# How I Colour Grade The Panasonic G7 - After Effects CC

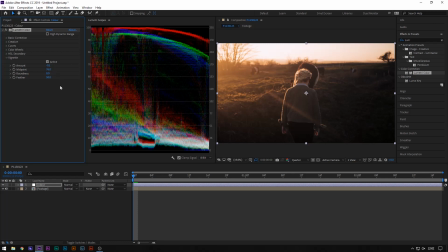746s
But yeah, you don't have to add vignette, but we just add a tiny bit. Maybe a tiny bit more. I don't know, it just kind of puts the focus. I want the focus to be on this left side and on obviously the subject of the video.
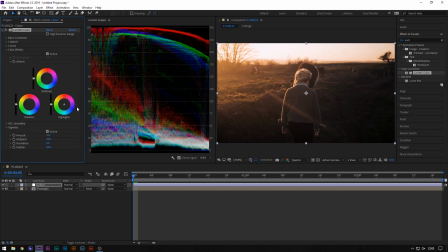762s
Oh, another thing to note is color wheels. You can, you know, increase or change around these color wheel values. I think pushing orange into the highlights might actually be smarter. Actually more reds, actually more red oranges instead of greeny oranges, because that'll kind of undo what we just did, but we'll push maybe that
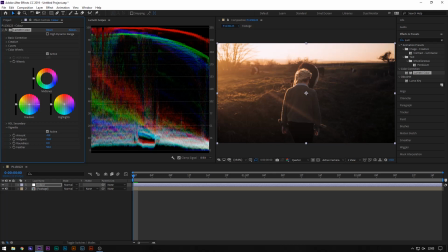784s
into the tiniest bit, and then shadows actually want to push a tiny bit of blue, just because I think this looks, I think the, you know, contrast, obviously the contrast between orange and blue is their contrasting colors, so add a tiny bit of that, and yeah, that'll be fine. And that is pretty much it for the main part of the grade.
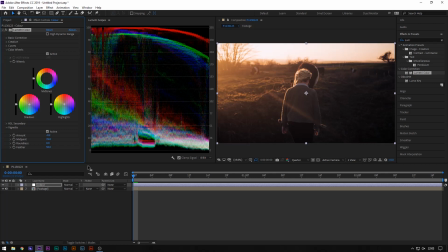801s
But obviously this does not look like the final video you saw, which means obviously there's some more stuff which we'll go into now. So that was the grade, but I also added some, I enhanced it in other ways.
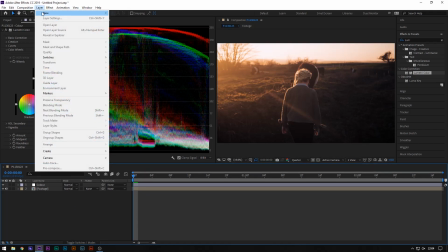814s
So the first way I did that was creating a solid. So I went layer, new, solid, and we'll just name this
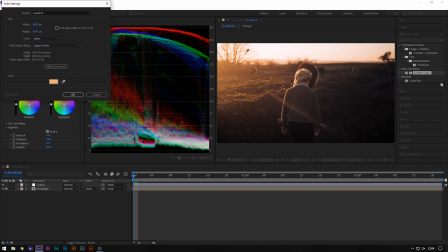824s
gradient, and we're going to select this nice color over here. So we have a nice solid, and when it loads, if it loads,
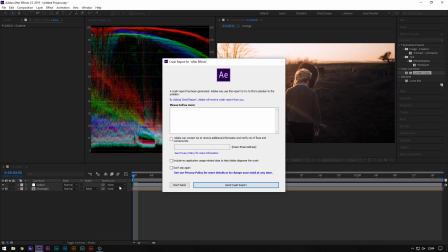838s
if my After Effects doesn't crash, which it did crash. Okay, welcome back.
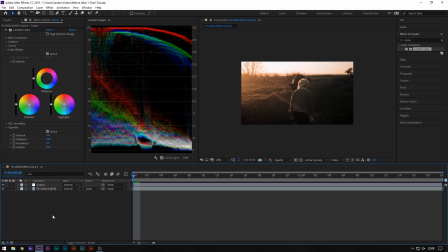843s
So After Effects just crashed, but we are back, and unfortunately I didn't save it, so I just went through and quickly re-edited the color. It may look slightly different, but we just pretty much did exactly the same thing. The values may be slightly different, but yeah. So yeah, anyway, we were in the middle of creating a new solid,
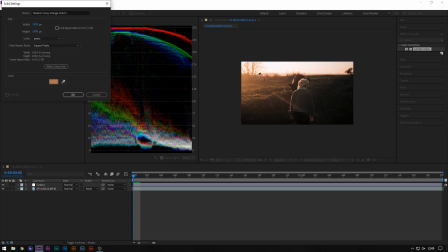862s
and then we selected this color here, or you know, one of the highlight colors, and it actually worked this time.
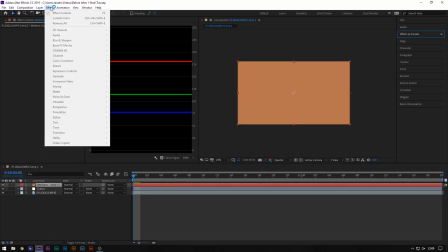869s
So you have that nice solid there. I'll actually go ahead and just change this slightly by clicking on it, layer,
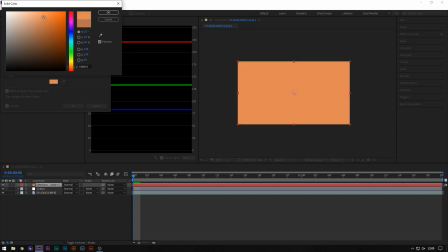877s
solid settings, and maybe brightening it up, and maybe saturation a bit more.
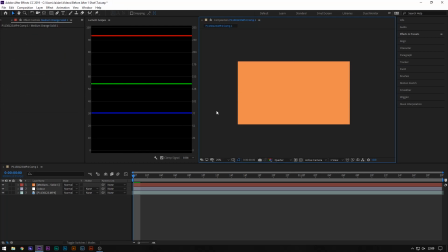883s
But yeah, so there we go. That's a good color we want for our footage, I guess.
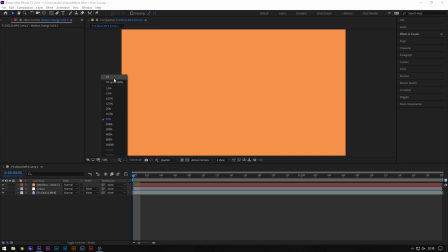888s
I might just remove this bimetry just so I can read this footage better now. But yes, we have this.
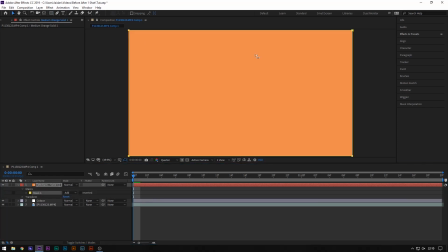894s
Now we want to double click on the rectangle tool to create a mask. and we are going to drag this mask
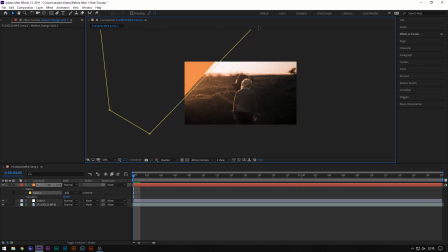903s
right over here, just to the corner. So as you can see, we've just got a corner of the
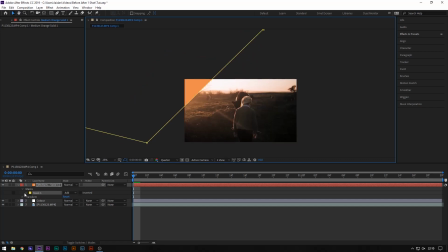911s
solid on the layer, and then we're going to feather this mask to mental.
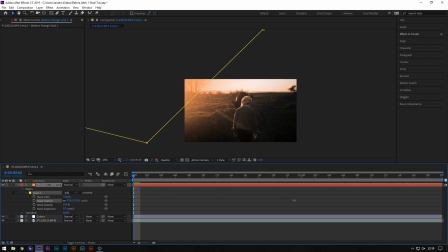916s
We're just going to crazily feather it, just so it's really smooth. So as you can see, we've created like a nice looking cool gradient, I guess, across the side of our image, which looks kind of cool. We're going to change the mode from normal into screen, and that is looking quite nice.
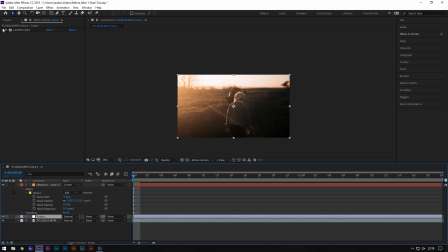936s
This has though made our highlights a bit more blown out, so I might just adjust these slightly. Alright, just a tad. Yeah, that'll do. That'll do. But yeah, we're gonna change that to screen.
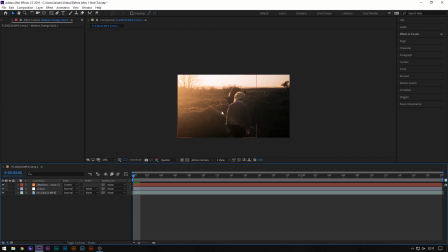953s
So now we have this cool glow, I guess, on the side of our screen, which is kind of cool. So before and after, that's just one of the techniques I use to enhance it, I guess you could say, or make it seem like there's more of a glow from that area.
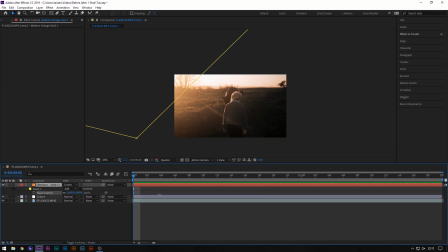968s
You can obviously adjust this how you want it to be, feather it more, decrease the opacity actually as well, just so it's not as I guess in your face.